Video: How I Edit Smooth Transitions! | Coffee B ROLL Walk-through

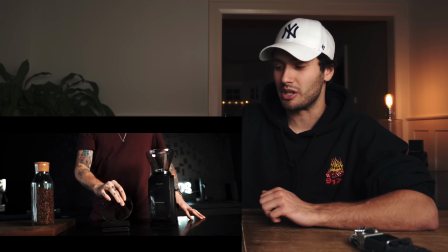(3:42)
He flips it around a couple of times using those sleight of hand movements that we know Peter for when it comes to his card tricks and things like that
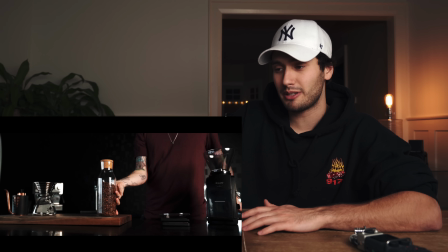(3:49)
he places the lid down and then he reaches over for the coffee beans at this point i start punching in and post using keyframes
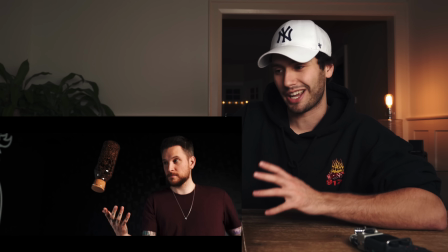(3:57)
i scale into about i don't know like 150 and just as
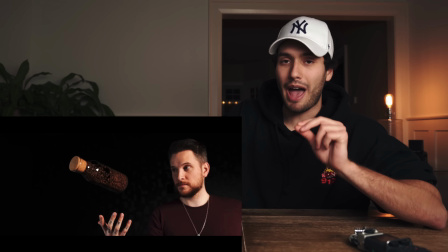(4:02)
he catches the bottle the clip actually switches to a new clip
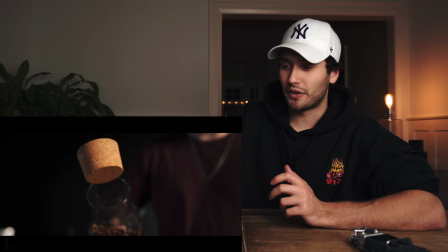(4:07)
which is this clip here now at first when i go back and forth they look
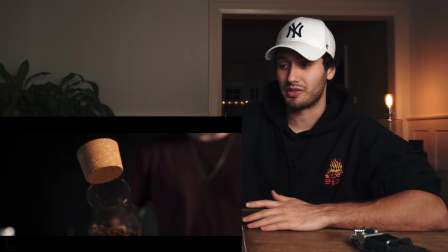(4:11)
like two separate clips of course because they are but if we play this through
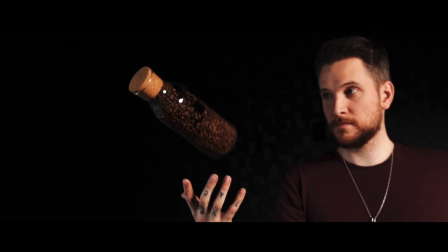(4:16)
slowly it actually does look like one seamless clip and that all has to do with the timing so there is some speed ramping
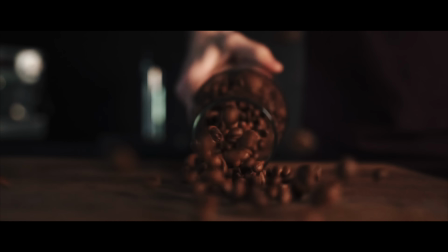(4:25)
going on both of the clips happen quite fast there's a bit of motion blur the way the camera is moving from top to down is very similar in both clips
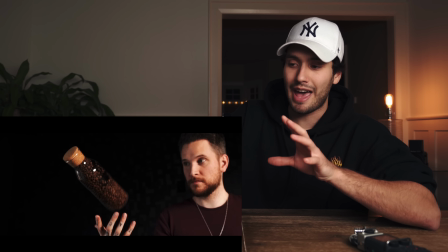(4:34)
but i also made sure to keyframe the end of this first clip to line up
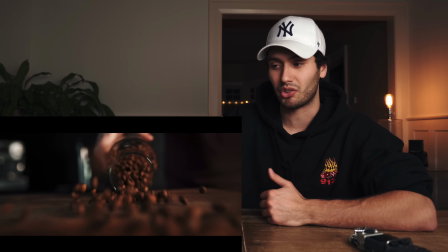(4:38)
with the second clip so that they would flow seamlessly now the jar full of bean smashes down,
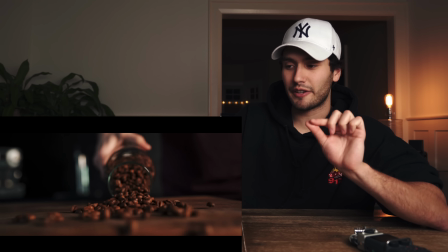(4:43)
the cork bounces by, the beans are flowing out, and here you can see I actually keyframed in a pan left transition with a lot of motion blur,
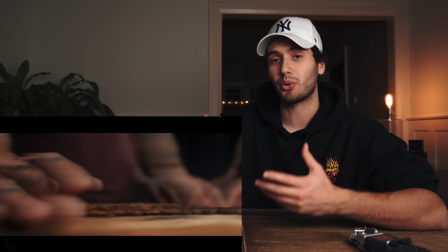(4:52)
which leads us into our next clip, which is also starting with a pan left transition.
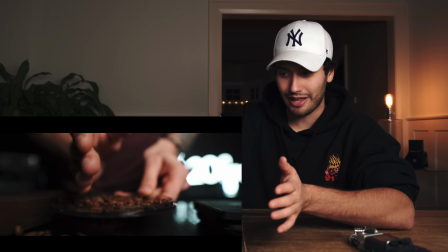(4:57)
Here Peter is scooping the beans with his hands into that lid, and then he places it on this scale.
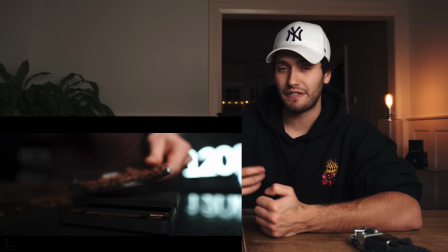(5:04)
Now this is a really interesting transition because it feels seamless, yet it's just a hard cut.
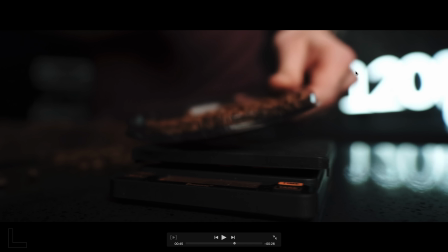(5:10)
There's really no magic going on here he places it down and keep an eye on his hand over here watch as it moves right in the frame and
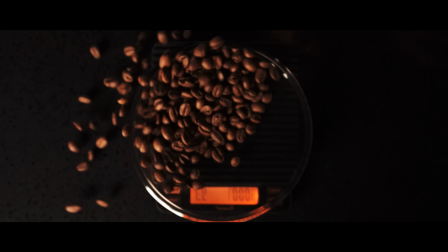(5:18)
then in this next clip as he spins the lid his hand continues moving right so let's play that back one more time hand moving right
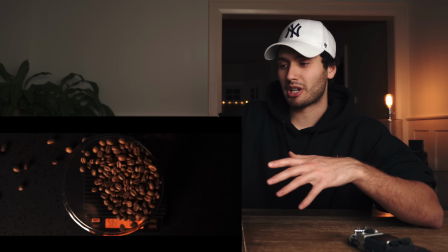(5:26)
hand moving right in both shots so that spins around a couple of times and then it does a zoom out transition with motion blur
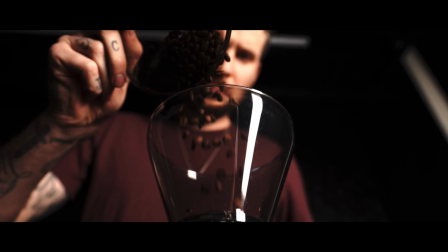(5:34)
into the next shot where he's pouring the beans into the grinder the clip zooms out the beans are going in in slow motion the cameras articulating orbiting around the
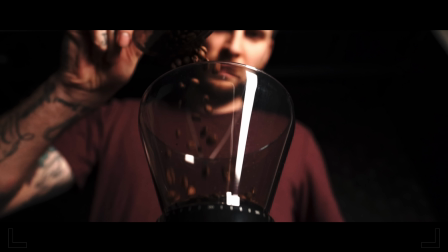(5:43)
grinder and then it starts to speed up with the speed ramp while i simultaneously zoom back in and this is a moment where a lot of people might say that
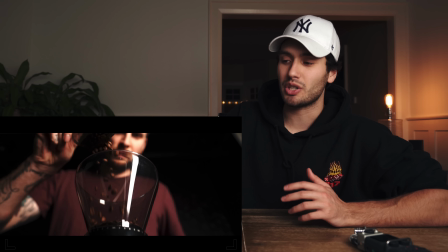(5:51)
zoom and transitions are overused but this is a scenario where i think it actually works because we are effectively zooming into what the
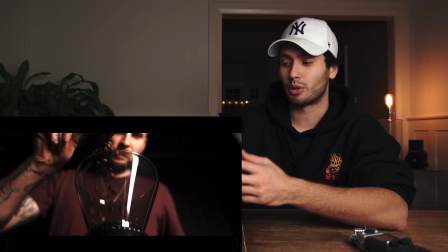(5:59)
next shot is which is a close-up of the beans inside the grinder so we zoom in here again with a bunch of motion blur to hide that cut
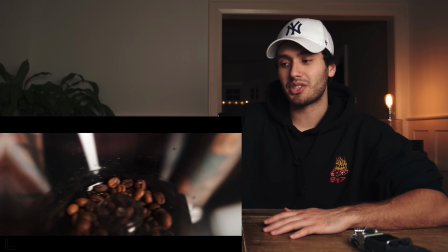(6:07)
it zooms in there's the beans grinding and then this leads us into our next shot which is another pan left transition with motion blur
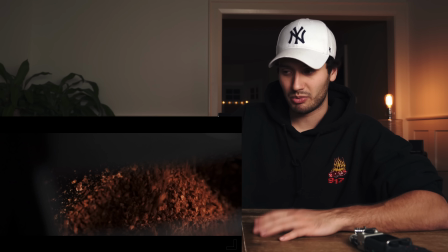(6:15)
into the grounds coming into the bottom of the grinder where they're stored zooms in slowly here another pan left transition you can see that I really like to use these transitions in post because sometimes you can't always plan
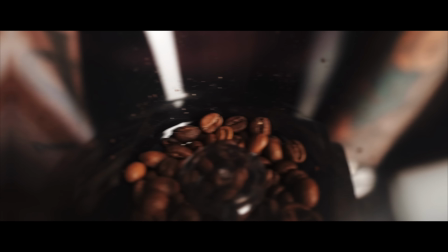(6:28)
your transitions in camera you just have to focus on getting the action especially if it's a run and gun shoot and then you just kind to have to deal with what you've got in post and make it work. So a lot of motion blur, a lot of keyframing the position in post to pan one way or another, zooming in, zooming out.
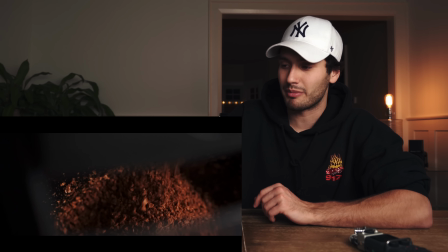(6:44)
In this case, we panned left from this shot into this shot.
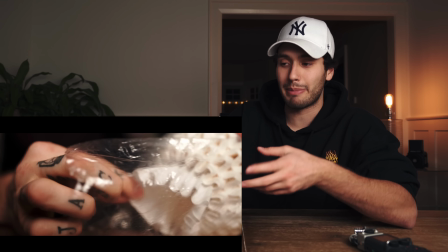(6:48)
And it makes sense because here Peter is actually pulling the filter out of the bag in the same direction as the previous shot panned.
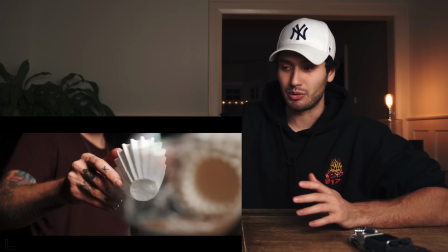(6:55)
He pulls the filter out and again, just a hard cut that you can tell is very clearly two different clips,
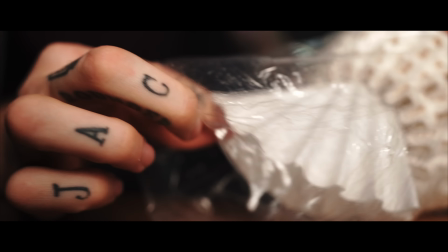(7:01)
but when it is played back in a fluid motion it almost looks like one clip so you can see here he pulls the filter out and flicks the filter in the air now
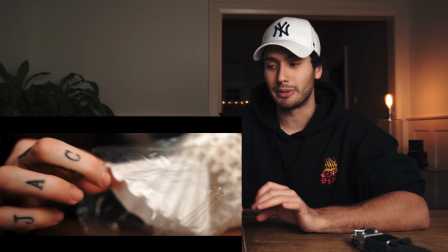(7:09)
one thing i want to point out is that in order to make these clips flow a little bit more seamlessly keep an eye on the bag of filters here as
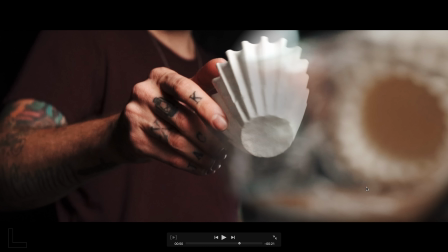(7:17)
we get into the next shot i actually masked in and kept the bag of filters in the next shot with a very heavy feathering making sure that it's not too out of place i also lowered the opacity a bit to make it blend in and it only lasts for
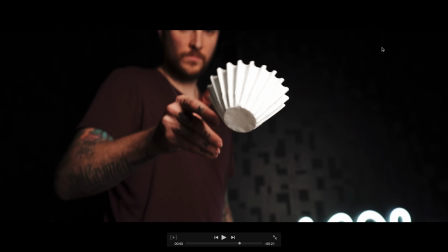(7:32)
about one frame on the second frame it's really faded and on the third it's completely gone so we'll play that again you can see the bag of filters here and it's gone but it does last for a couple of seconds in that next frame otherwise the cut just seems very harsh filter
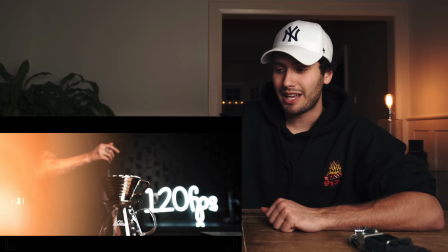(7:49)
is floating through the air in slow motion it speeds up with a speed ramp and lands perfectly into the chemex i believe that's a chemex bringing us into
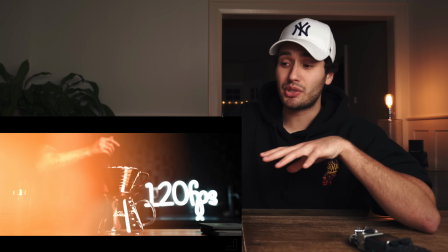(7:57)
our next shot of the grounds being poured in the top of the filter now these two shots were actually quite challenging to link together because in the first
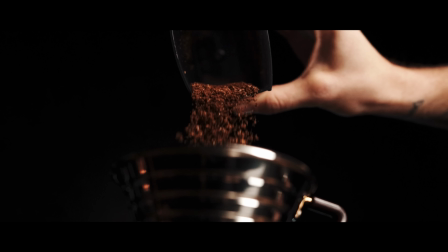(8:05)
shot we have a downward motion and of course in the next shot it's more of an upward motion these two movements completely clash with each
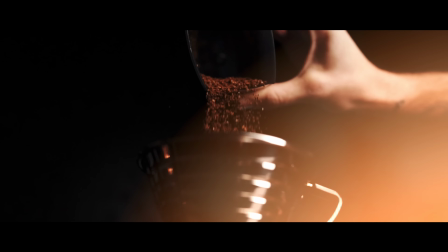(8:12)
other and don't make for a seamless cut which is exactly why i decided to use that film burn overlay where it comes in and covers the
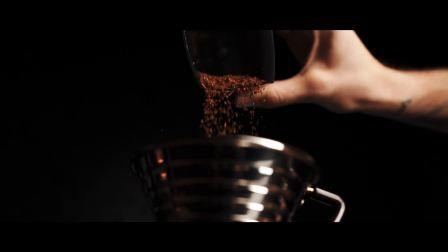(8:21)
frame hiding that cut and i felt like this was a suitable time to use such an effect otherwise the two clips cut together just looked very out
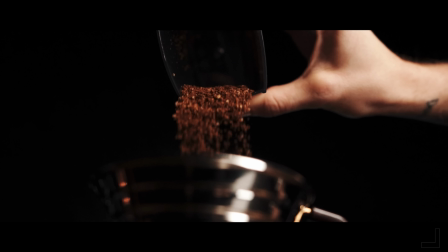(8:30)
of place so peter shakes in the grounds in slow motion into the top of the filter and then it does speed up using a speed
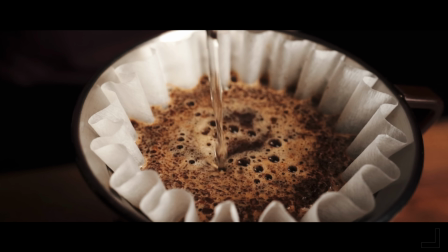(8:37)
ramp and we get some motion blur here with another speed ramp leading into our second shot i have a whole video about speed ramping that will also be
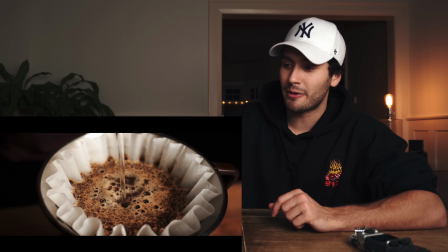(8:44)
linked down in the description below if you don't know what i'm talking about so here's just that classic slow motion pour into
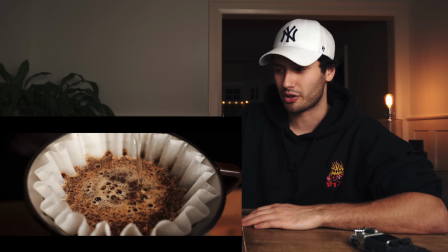(8:49)
the chemex getting those bubbles flowing making sure that the coffee is starting to drip through the filter
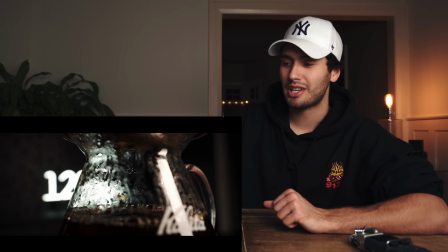(8:55)
definitely a must-have shot for a chemex coffee sequence and then that speed ramps into this shot so those last couple of transitions are
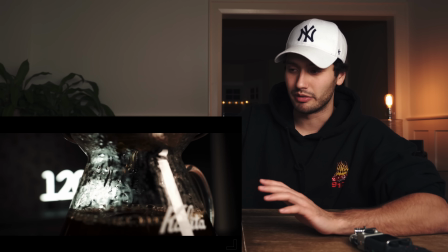(9:03)
basically identical we have another speed ramp with motion blur this time moving to the right and we do have this slow motion droplet shot in the bottom of the
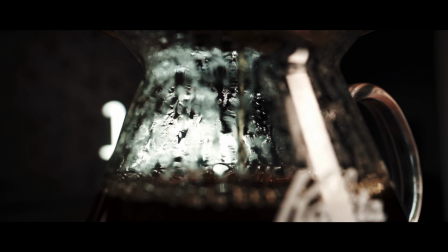(9:12)
chemex this is actually a tough one to get because of all that steam and condensation on the chemex on the glass it was very hard to see where those drips were in focus.
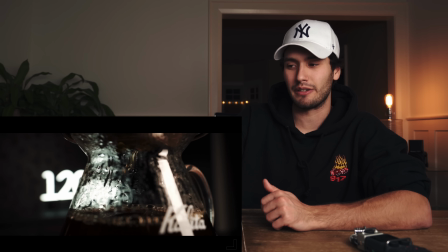(9:21)
I don't even think it is completely in focus but it still looks kind of cool.
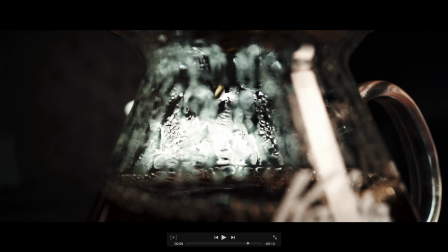(9:25)
You do have some of these condensation bubbles on the back of the Chemex in focus which works for me.
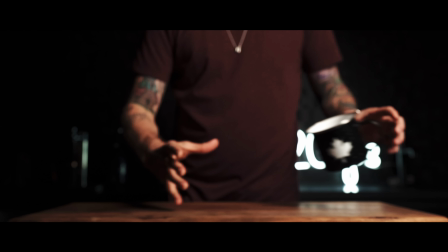(9:31)
Here we have another pan left transition with motion blur. Again the next shot begins with a movement to the left of the frame with this mug floating through the air.
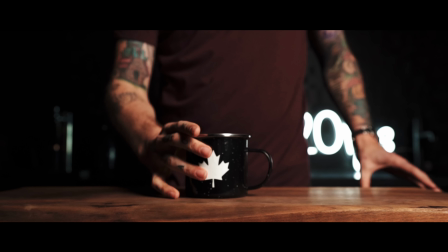(9:39)
Catches it with his right hand, places it on the table and here we have a keyframe of position up into the next shot where he's swishing around the Chemex with the coffee inside and in this moment I kind of wanted to tie everything together and not make the ending too distracting as we
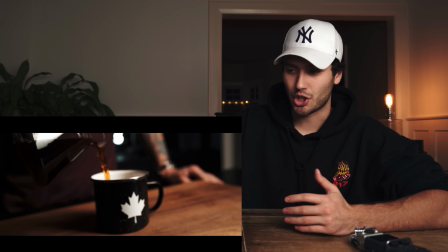(9:54)
wrap up the sequence. We just have a nice hard cut from one shot to another. There's no issue using a hard cut in your videos.
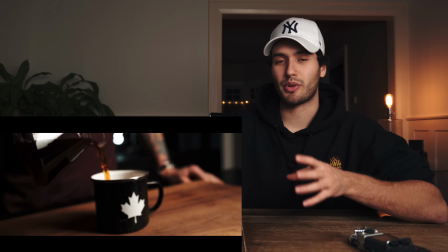(10:01)
I don't think you should stray away from it. It's just in a sequence like this where there's so many smooth and flowy seamless transitions
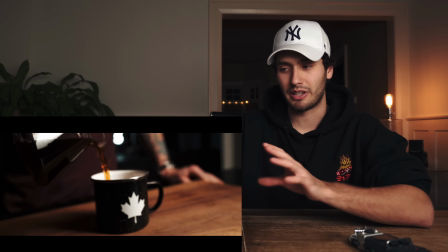(10:07)
sometimes a hard cut looks out of place but in this instance because it's near the end of the video,
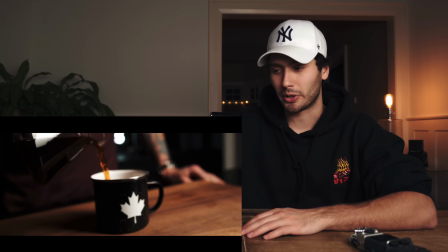(10:12)
I think it worked just fine.
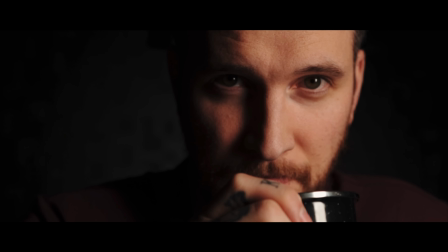(10:14)
So here we have the slow motion of the coffee pouring into the mug and then it of course ends with Peter's face as he takes a sip of that fresh Chemex coffee. And that's the video. So there isn't a whole lot going on in terms of transitions.
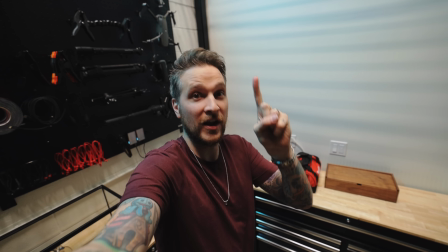(10:27)
A lot of it is going into the same color in both shots, whether that's ending in black and then starting the next shot in black. We have a lot of those post added camera movements where we pan left or pan right, tilt up, tilt down, zoom in, zoom out.
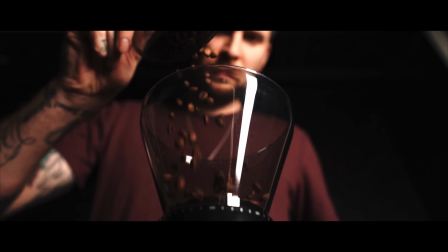(10:41)
All of those things can be added in post. And then we of course had a couple of those transitions, the one with the coffee beans in the jar where he flips it, catches it, it cuts to a new shot and he smashes down on the table. And we used a similar transition for the filter throwing in the air. He takes out of the bag, cuts to a completely different shot where he's throwing the filter.